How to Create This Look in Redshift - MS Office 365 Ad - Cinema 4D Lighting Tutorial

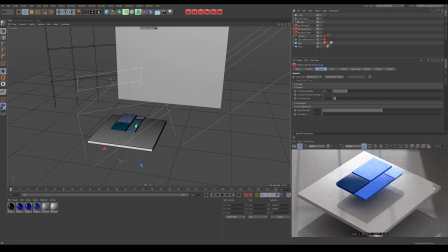I think I'm going to rotate this physical sun because I want this shadow, I think, to lean over a bit more. Or I could just rotate this and bring it closer. But I think it's fine actually where it is. Let's have a play with our physical sun.
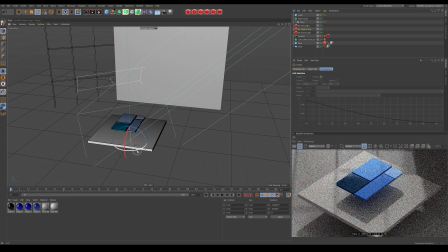See if we can get, there we go. I mean, I think that's a nicer angle.
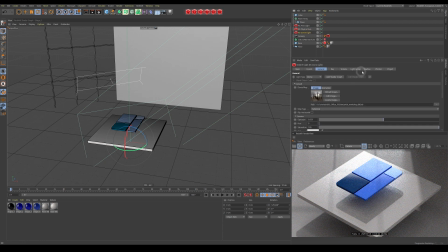You can turn off the shadows for your dome light,
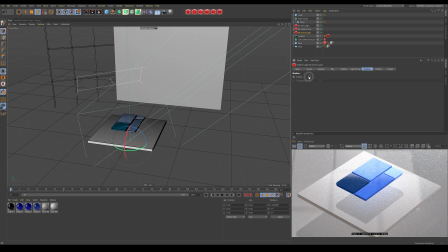but it just ruins, it just ruins the image.
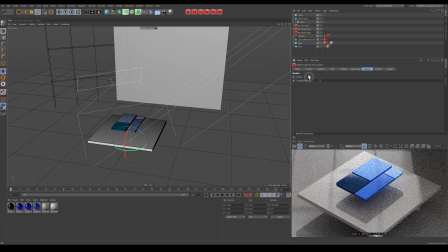You are getting a bit of doubling up with shadows, but as long as your position of your light source and your HDRI is pretty much the same as your physical sun, you should be okay. Right, let's tweak these lights a bit more just to get a nice result. So first thing, let's get back to this dome light.
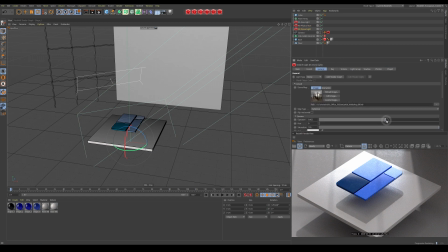General, and let's increase the exposure. Let's go to 1.2. There we go, much nicer. And let's check the shadows. I think I want them a slightly softer. So let's just put this up to 3. There we go, and that's looking better already.
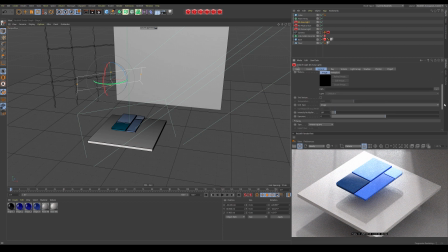This area light, what's our intensity? Oh, here, 3, 4. So all this stuff depends on your materials as well. So like some you might need higher values, some need lower values, depending on their color.
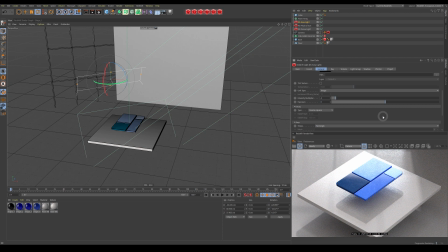So just keep that in mind whilst you're lighting your scene. Let me just show you quickly what my render settings are as well for this.
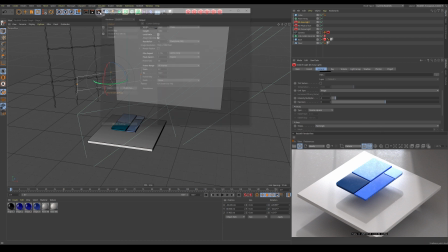Let me just go to bucket rendering, settings, Redshift.
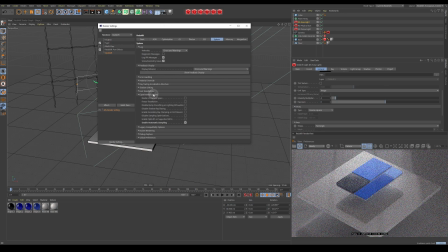I think at the moment I've got the experimental, automatic sampling on, but we'll turn that off. I'm using brute force GI and irradiance point cloud. Brute force is just at 128 samples, and I just set the default screen radius to 16. My sampling overrides pretty low.
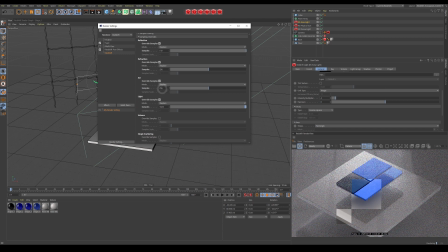Reflections at 512, refractions at 256, ambient occlusion 256, and my light is at 1024. And then my samples max on the unified is 256 and minimum 8. Obviously you can back these up. I guess the most important thing is the GI.
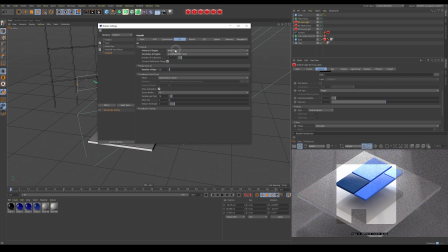Just make sure you're using, if you're going to animate, make sure you're using brute force and irradiance point cloud. If you're creating a still, it's totally fine to use the irradiance cache.
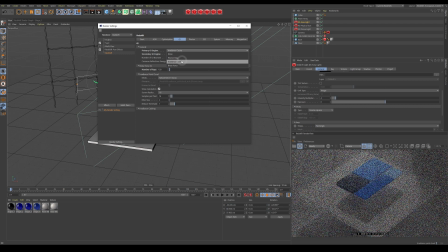But for animation, you're going to be wanting to use brute force.
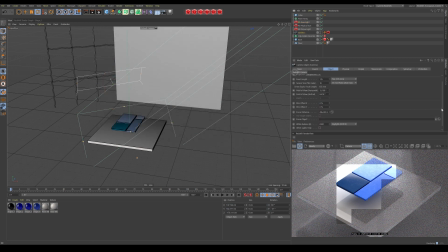Our camera settings are also quite important. I'm actually using a focal length of 135. Let me just pause this while it renders out.
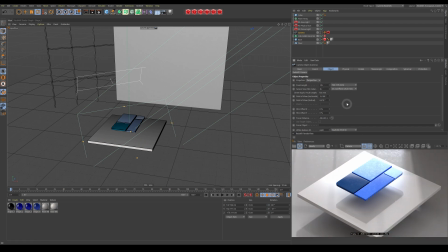So normally the smaller your object is, the longer you want your focal length to be for your camera. It also gives it this perspective. If we change it to, let's say, a classic 36mm.
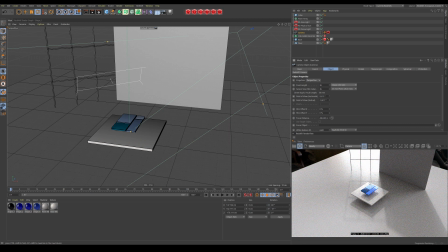First of all, not only are we really far away, but you can see how the perspective on the object is slightly different. But if we're nice and tight on this telly,
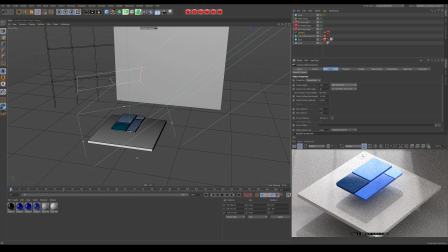you see it flattens out the image, or straightens the edges. I just realised, well, I think I need to remove the glossiness completely from this physical sun. So I'm just going to put it down to 0.
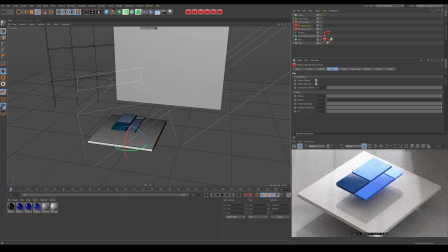It was causing too much, picking up on the material, causing too much unwanted smudges.
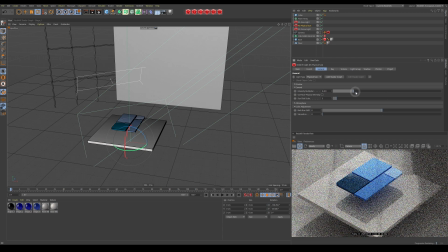I'm also going to increase the intensity of this sun, just to brighten the scene up. Some more.
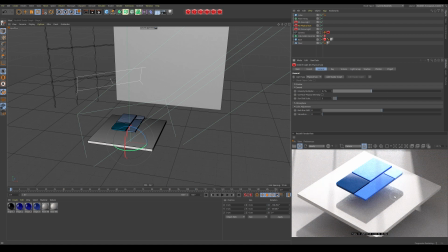There we go, now we're starting to get even closer. All that's left to do now is to add those plants.